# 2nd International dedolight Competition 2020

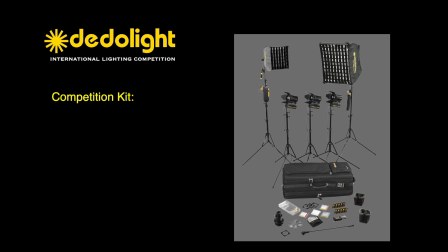Now this competition kit mainly consists of two soft lights in different sizes, three focusing lights with normal accessories,
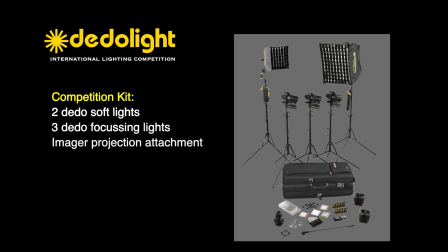one imager projection attachment for this a selection of steel gobos and three background effect filters five lighting stands with a flexible stand extension many other accessories a complete list of this you can find on our website dealing with the international competition In this example,
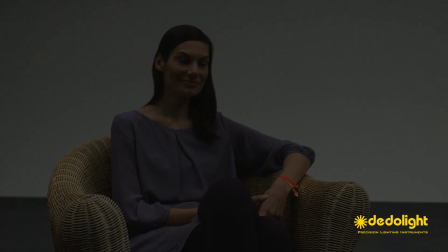we have a person sitting in front of a neutral background in a surrounding with little or no ambient light.
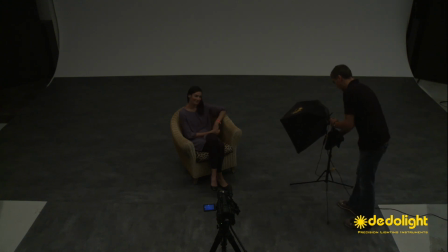We may start with a soft light as a key light and try to determine the best angle
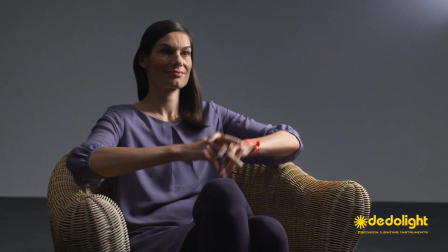to catch a reflex in both eyes and still give some feeling of three-dimensionality to the face.
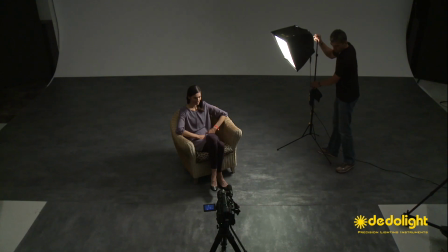Different angles away from the camera axis may be chosen for
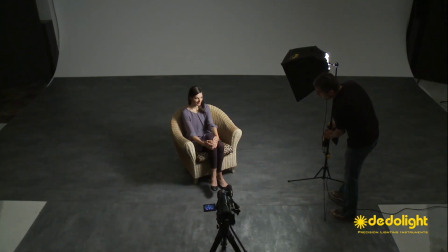a more three-dimensional impression or even dramatic. Choose a suitable height for the desired effect.
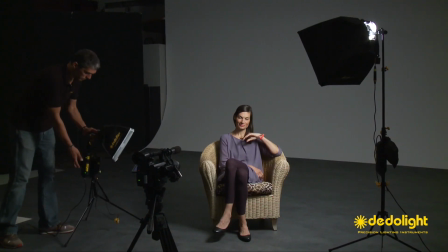For fill light you may choose a suitable reflective surface,
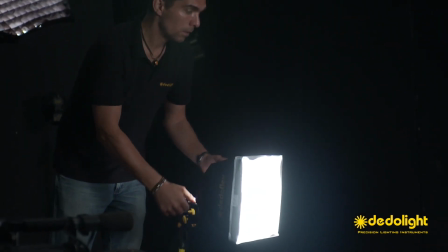which is not included in the kit, or a second soft light.
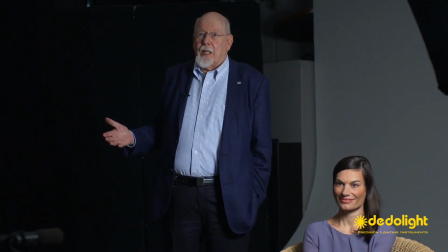You can use separate light, but you can also use reflected light.
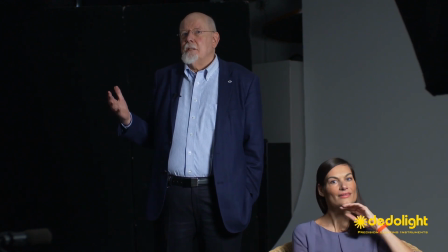And reflected light has a unique beauty of its own.
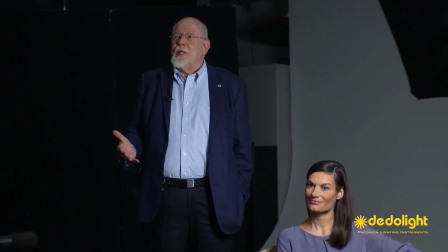Sometimes it can be much more lovely, amiable, unnoticeable, but very helpful in a very special way.
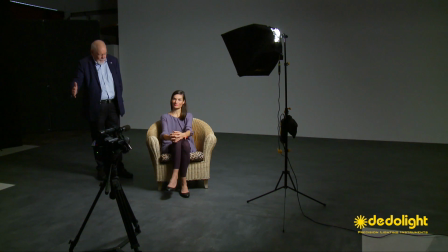So we don't need to place a fill light as a soft light or hard light.
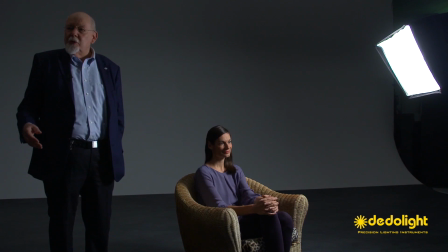We can also use a reflector.
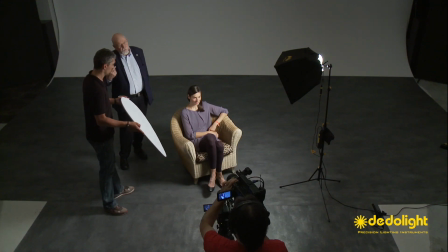Now we can go and try another approach.
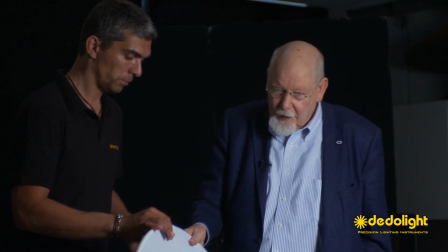We could put this reflector underneath the camera lens
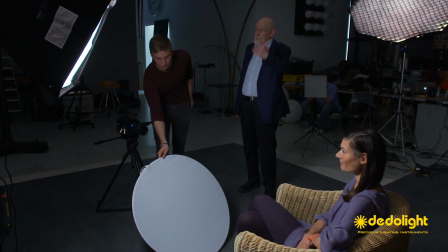and then we can try and put a light onto the reflector so it has something to do.
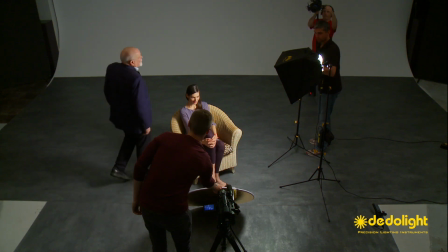It has some light that it can reflect and the nice thing about the data light is this clean beam where we can shine
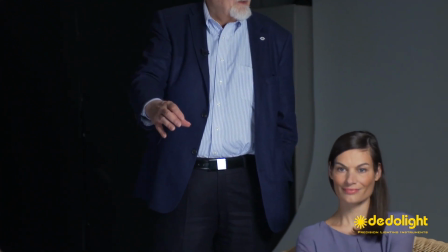a very precise light pretty much directly under the lens of the
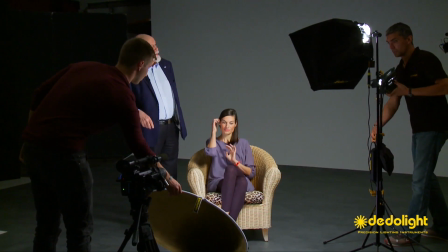camera without causing a flare on the lens.
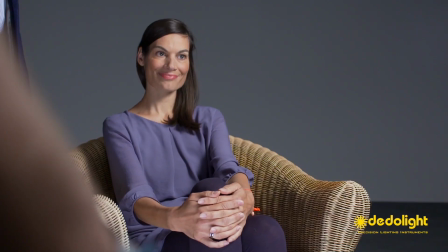And now
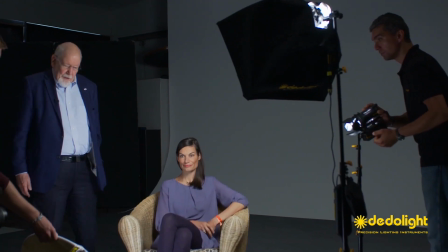we can even determine how large the reflector should be.
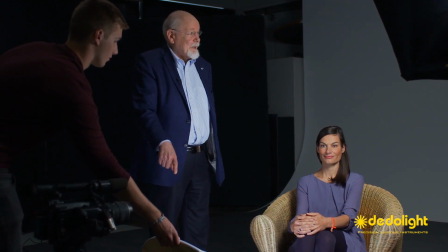We don't change the size of the reflector, but we change the size of the lit area on the reflector.
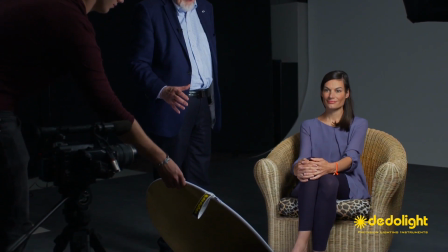Because the daylight can spot so tight that we can light only
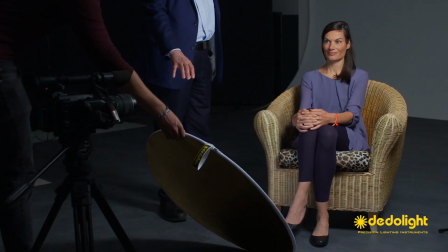one part of the reflector and have a smaller soft light.
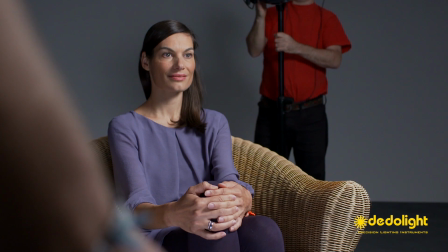Or then we flood it out a little bit and we use the entire surface of the reflector and what we can see is
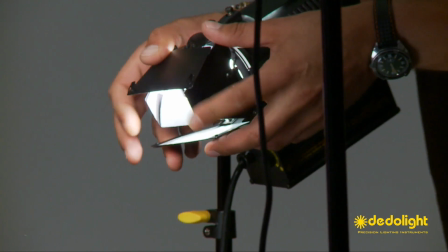that in the close-up that we're creating a second reflex in the lower part of the eye.
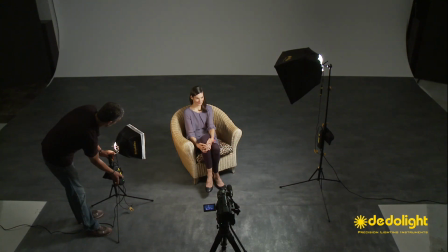Again, explain choice, angle, position and height for the second light or for the reflector.
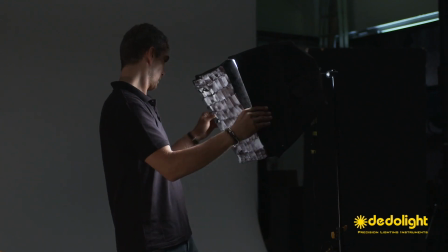On both soft lights you use a louvre or a grid to keep the light away from the background and the camera,
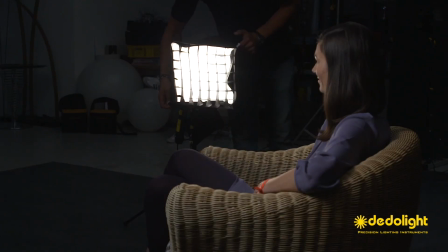allowing us the separate illumination of the background without any interfering spill from the key or fill light.